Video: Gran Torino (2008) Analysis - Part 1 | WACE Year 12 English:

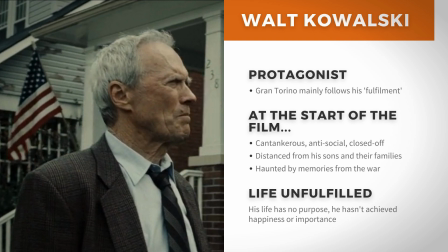[4:09]
And people and cultures all around the world have been conditioned to trust what these kinds of characters have to say.
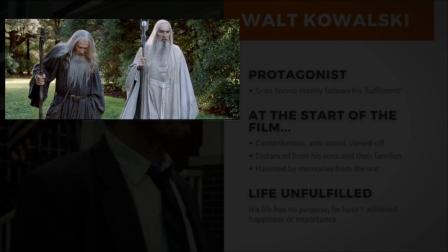[4:16]
Famous characters that feel this archetype in other films include Gandalf and Saruman from Lord of the Rings, Yoda from Star Wars, and Rafiki from The Lion King.
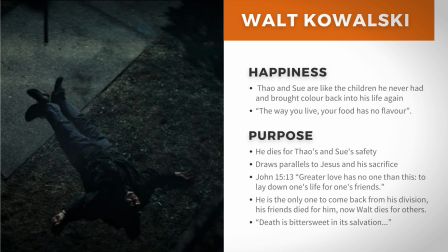[4:24]
But as I said, the film is about Walt's transformation, so in terms of flavour in his life, which means happiness in purpose by the way, happiness comes in the form of Tao and Su who become like the children he's never had, and who are pretty much the opposite of his sons and grandchildren,
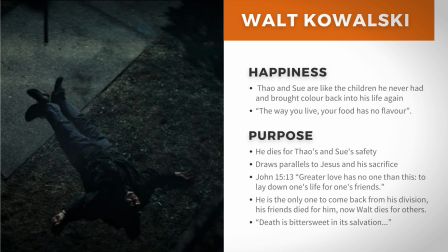[4:39]
and this relationship is also accepted by Tao and Su because, as Sue says she wishes that their father was more like him. In particular with Tao there's a lot of father-son moments in the film between them as well like helping him get a job, teaching him how to be a man and giving him dating advice.
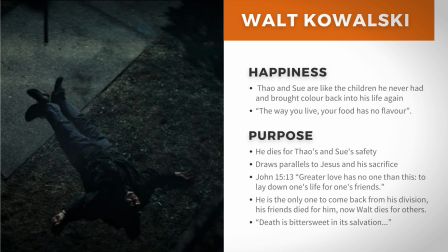[4:57]
In terms of purpose he achieves this by sacrificing his life to ensure that Tao and Sue and the rest of the neighborhood are safe at the climax of the movie. Now this scene is important because it ties off a lot of loose ends and has a lot of meaning as well. Firstly, you can draw the parallel between Walt and Jesus.
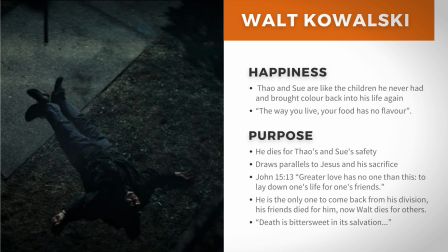[5:13]
So if you didn't know, in Christianity, Jesus is the son of God and dies for everyone's sins to save them from hell, whereas Walt dies for the safety of his community, so they're both dying to save other people. And in Christianity, this is defined as the ultimate sacrifice, as explained by this quote from the Bible.
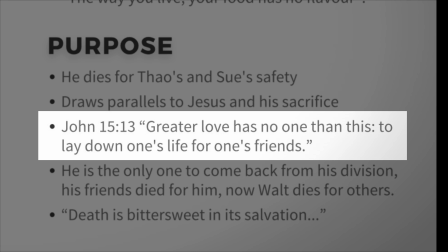[5:29]
Greater love has no one than this, to lay down one's life for one's friends.
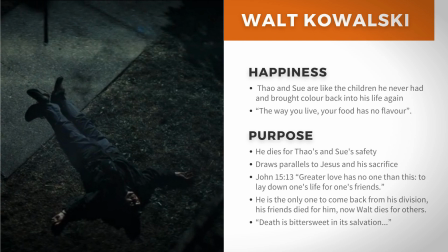[5:34]
And obviously love is the highest good in Christianity, so the idea is that what Walt did is of the highest good.
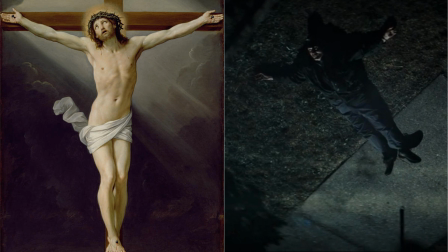[5:40]
And we can make this connection because Walt dies in the shape of a cross like Jesus, which is extremely obvious in force so it's not a coincidence. It's a good idea to keep in mind the heavy Christian influence and imagery used in the film and maybe he can spot other things as well.
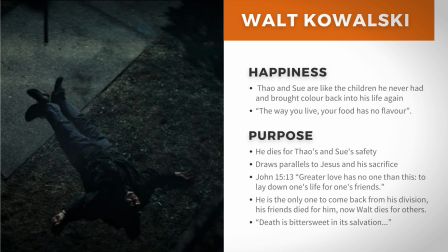[5:54]
I also remember when he explains to Tao about what happened in Korea. He was the only one to come back from taking a machine gun nest and how he was awarded the Silver Star because of it. So in his previous life, when he was still a soldier, his comrades died for him and obviously he feels bad about it because he felt like others died for him and he hasn't really made
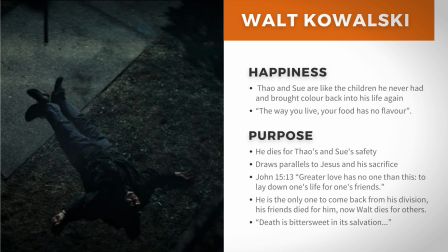[6:12]
the most of his life yet but in the end obviously he makes the ultimate sacrifice again in this i mean in a christian context which redeems him from his guilt because he finally lives his life to protect others and this is shown by the focus on his first calvary lighter and we'll take a look at that later as well and we also have the quote from the movie which starts off
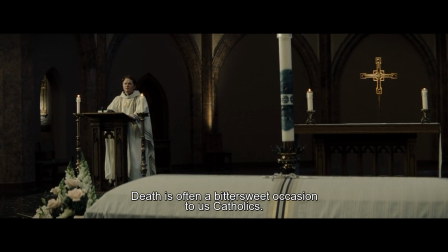[6:31] from Father Janovich where he says, Death is often a bittersweet occasion to us Catholics.
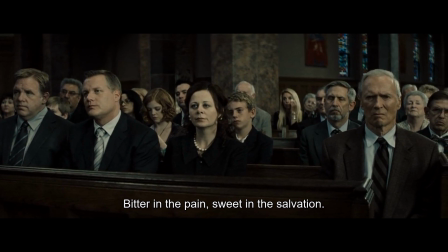[6:38] Bitter in the pain, sweet in the salvation.
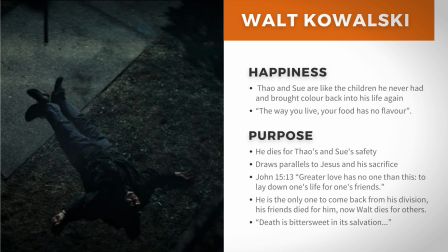[6:45]
Finally, at the end of the movie, the audience can now understand what this means. It's bitter in the sense that the audience is sad to see Walt go, but is happy that Tao and Sue will no longer have to fear for their safety. It's also sweet in the sense that Walt has finally fulfilled his purpose and given his life meaning.
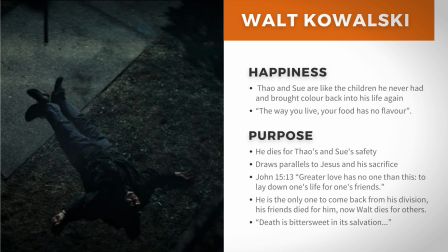[7:00]
So let's take a look at the final scene again. I want you to pay extra attention to the movement of the camera, the lighter in focus and the music.
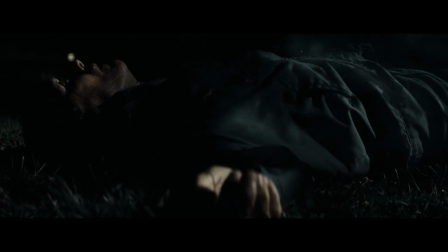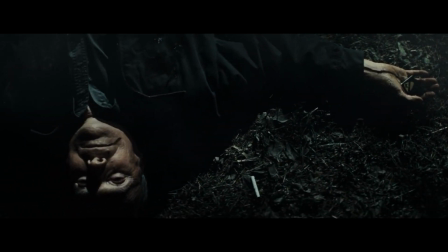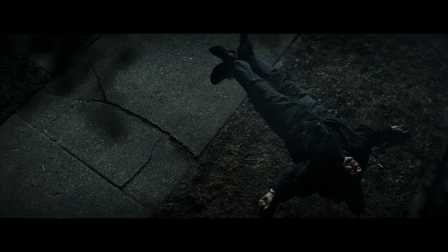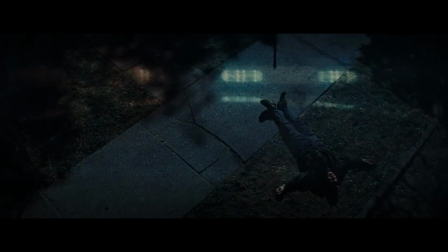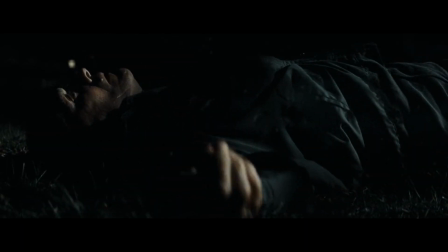[7:45]
So notice in the scene how the camera focuses on the lighter. This is about Walt finally finding purpose in his life and giving his life to save others, the way other soldiers in his company did for him in the war.
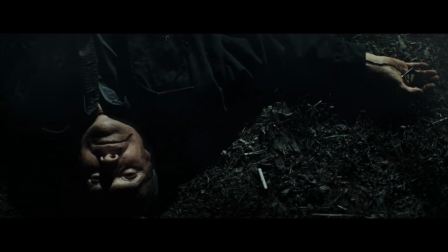[7:56]
Then we have the camera moving upwards, which for me represents his solar spirit going to heaven,
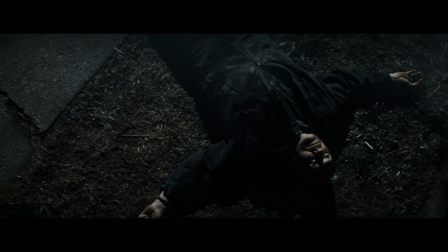[8:01]
or that we are some omnipotent being, like God, watching over him and being satisfied with what he's done.
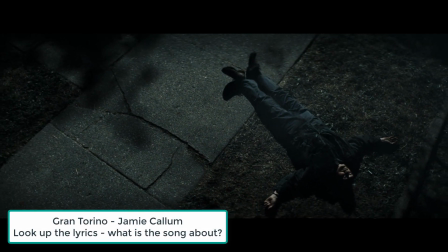[8:06]
Then the music starts playing, which is called Gran Torino by Jamie Callum, and it creates a very emotional atmosphere.
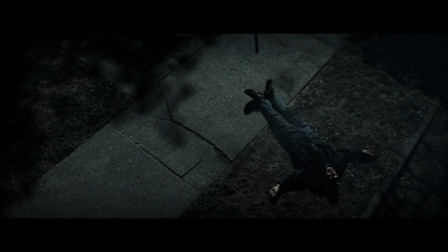[8:13]
However, the song plays a more important role.